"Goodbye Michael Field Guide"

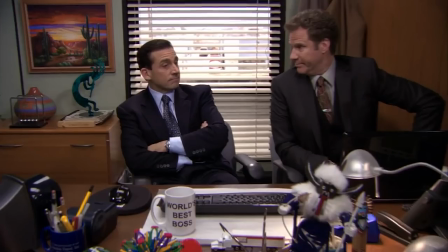249s
Now, in my opinion, this worked really well because having Farrell and Carell sharing too much screen time would have been a mistake.
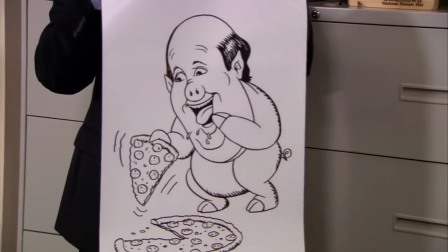256s
In this, we get to revel in these one-on-one interactions without having the comedy and the drama undercut with Mr. Outside Hire.
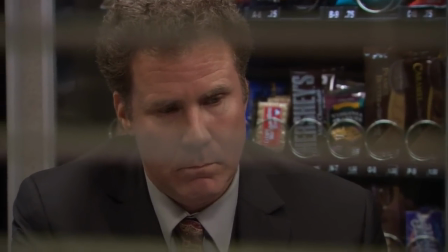264s
But we are going to talk about that more later. This does set up D'Angelo's downturn.
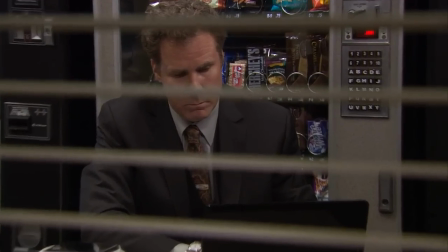269s I will be in the break room. Okay, that sounds good. Thank you. I'm not saying I'm Superman, but let me just put it this way. If I were shot in the head, I'm pretty sure everything would be fine.
But back to Michael, he confirms in a talking head that tomorrow is his last day in the office.
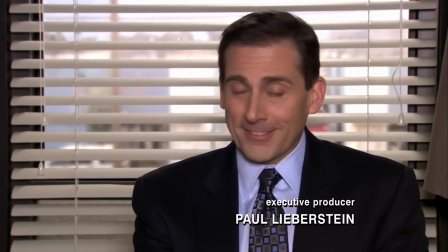286s
And I love the way that Steve Carell plays this.
No, I don't leave till tomorrow. So tomorrow I will be a wreck.
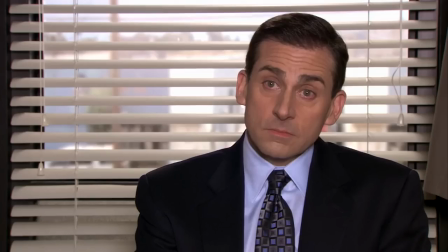292s
On your first watch, you're like, okay, well, he's sad.
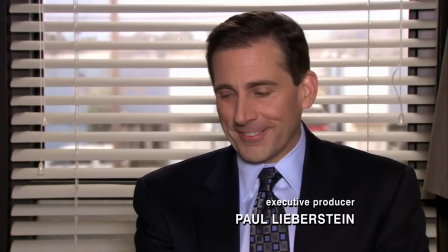295s
He's pretending not to be. this two-parter will probably then focus the second half of the episode on his last day, right? But when you watch his eyes, you know that there's something behind what he's saying, more than just sadness.
No, I don't leave till tomorrow, so tomorrow I will be a wreck.
Knowing that this is, in fact, Michael Scott's last day in the office,
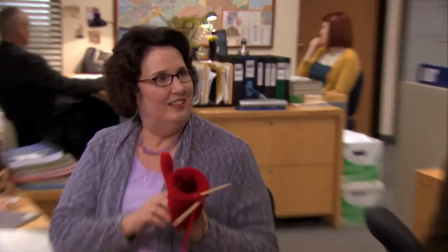317s
when you watch his mannerisms during this talking head, it's clear that he's not quite telling the truth to the camera crew,
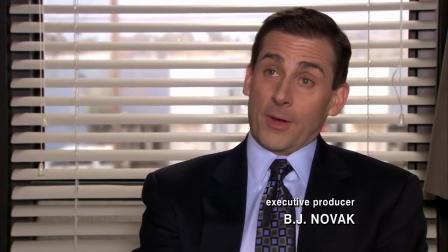324s
and maybe even to himself, in order to stave off them emotions for just a little bit longer.
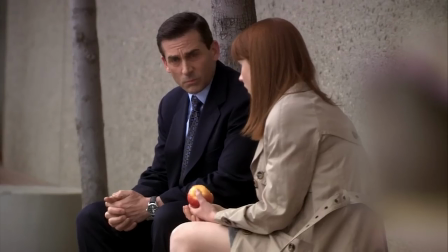329s
It's a subtle thing, but I think it's what makes Steve Carell's performance so extremely relatable in this episode,
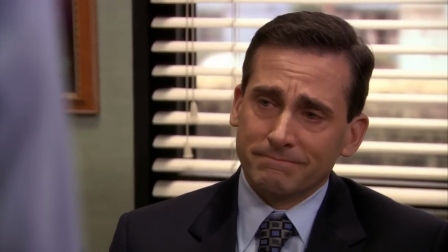336s
and honestly, the way he played Michael Scott from season 2 and on. By the way, Michael's toys have been a staple in his office since the get-go,
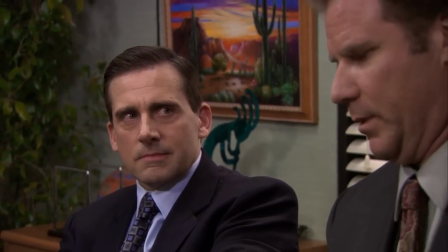344s
and I believe this truck he's talking to D'Angelo about was even featured in the Take Your Daughter to Work Day episode.
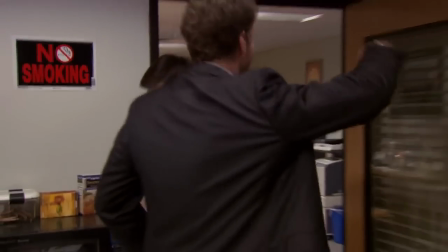350s
Then we kick off this weirdly unrelatable B-plot, which is just the day from Andy's point of view.
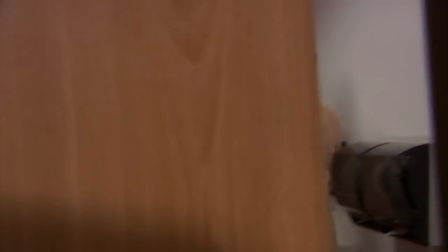355s
Like, as he goes to the bathroom, Gabe follows him in order to threaten him.
I own over 200 horror movies.
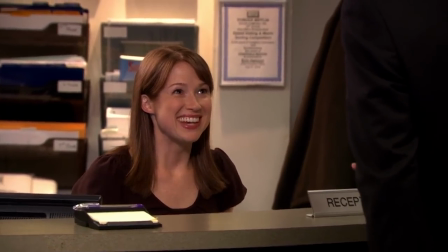361s Okay, that's so weird!
And that is a previously defined character trait of Gabe.
I got us a compromise.
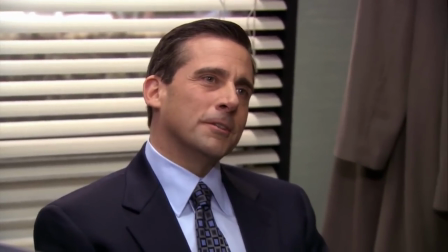367s This movie's called Hardware.
Now, a lot of people don't like Gabe, which is why I think Zach faded unceremoniously from the show in season 8.
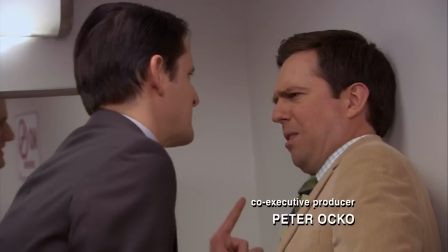375s
But no one, like no one, could deliver a line like this.
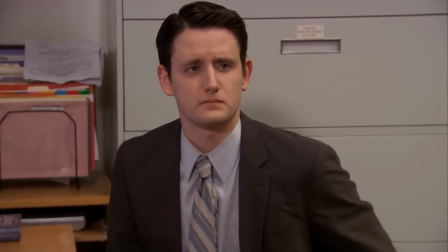381s Walk away, bitch.
Other than Zach Woods.
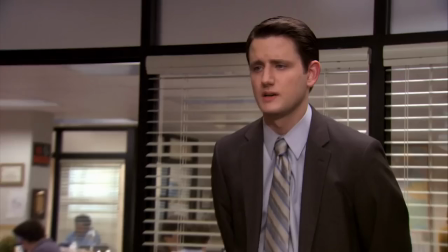385s
Now, Gabe, he's feeling a little bit embarrassed and probably distraught after a very public Dundee's breakup.
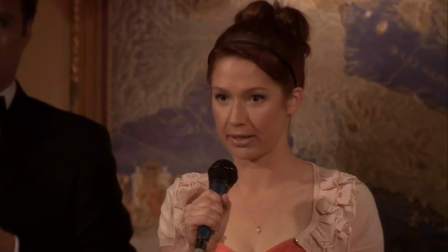391s Gabe. What? We should break up.
But going after Aaron's ex is pretty impish.
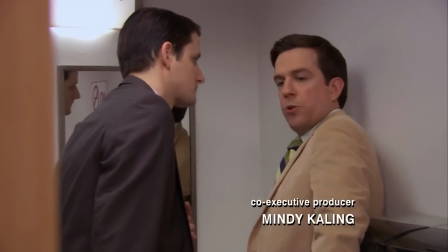399s
Though, it's not like he doesn't have a reason to suspect something is going on.
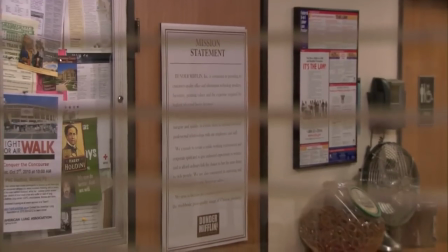404s How romantic is this? Super romantic.
Now, Jim does some foreshadowing for the promos episode next year.
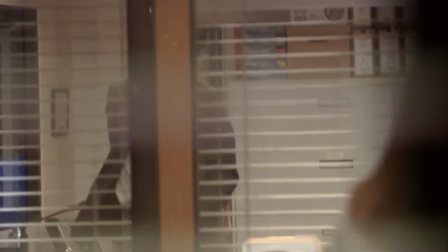412s You guys are filming people when they go to the bathroom now.
And later, Gabe uncomfortably follows Aaron into her bathroom.
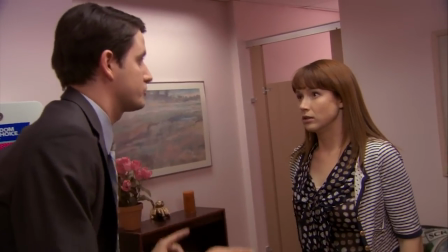418s
And really, he's trying to make this giant rom-com plea, but it just comes out very cringe.
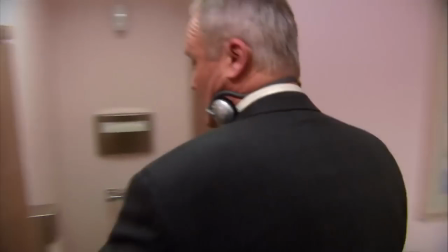424s Agreed. Not cool, man.
And that's a callback to season 3's Women's Appreciation.
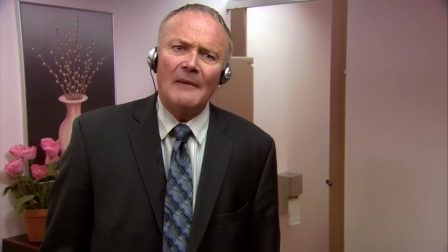430s I like to go in the women's room for number 2. I've been caught several times and I have paid dearly.
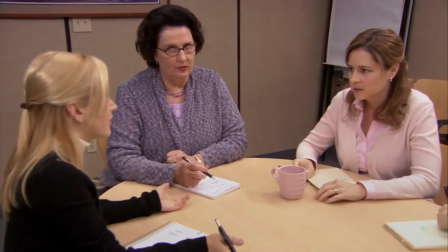436s
Now we cut to the party planning committee, and yet again, this is very old school feeling, meant to invoke a very early office vibe.
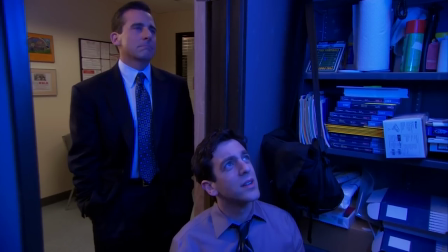445s
And the committee is having the great cake debate, which pretty much lasts the entire episode.
So Michael said we can do whatever we want cake-wise.
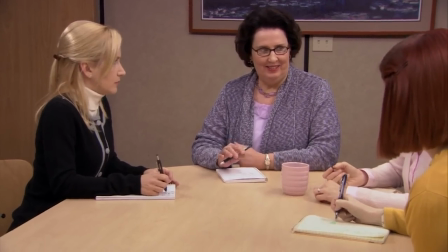452s What do we want? Erotic. How about cupcakes? Why are we even thinking cake? We could do a pie.
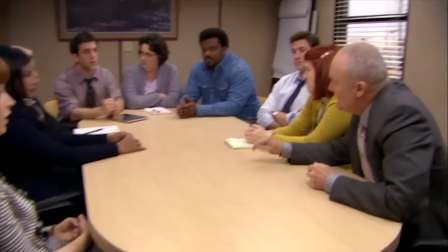456s I think we should do cupcakes. Hey, everybody here loves Jell-O. Let's just get a cake.
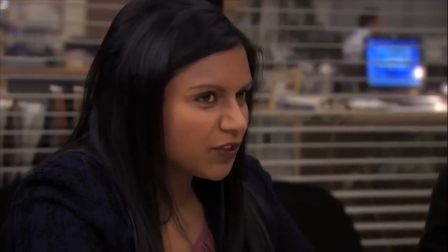461s How about cupcakes? I am one of the few people who looks hot eating a cupcake.
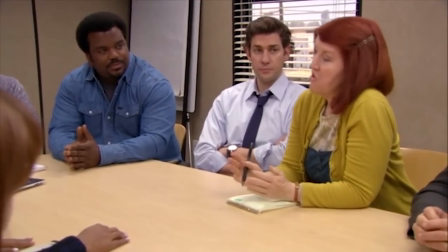465s Now, Daryl, what if I told you could have a cake that is delicious and also sexy as hell?
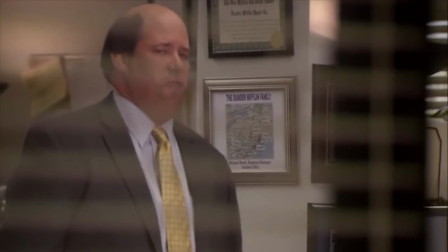471s I'm listening. Oh, I know what that meeting is about. Of all the people to not ask about cake.
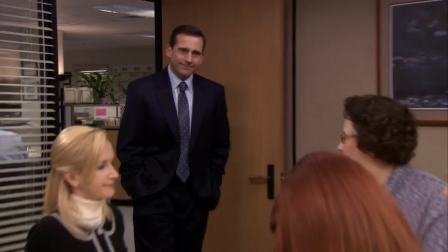477s
Now, having watched Goodbye Michael several times for this review, I think it was too caught up in the intricacies of this exchange about mint
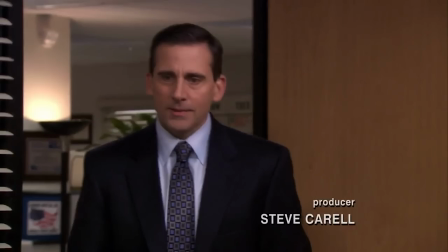485s
chocolate chip ice cream and the implications of that being Michael's favorite to notice this scathing look that Phyllis shoots Meredith here.
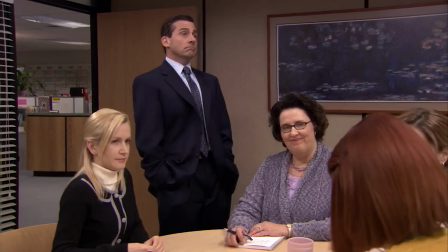493s Mint chocolate chip, your favorite. Mmm. Yeah, that was a surprise.
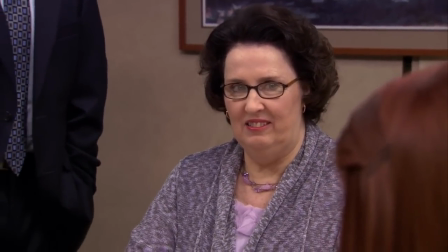497s You know what?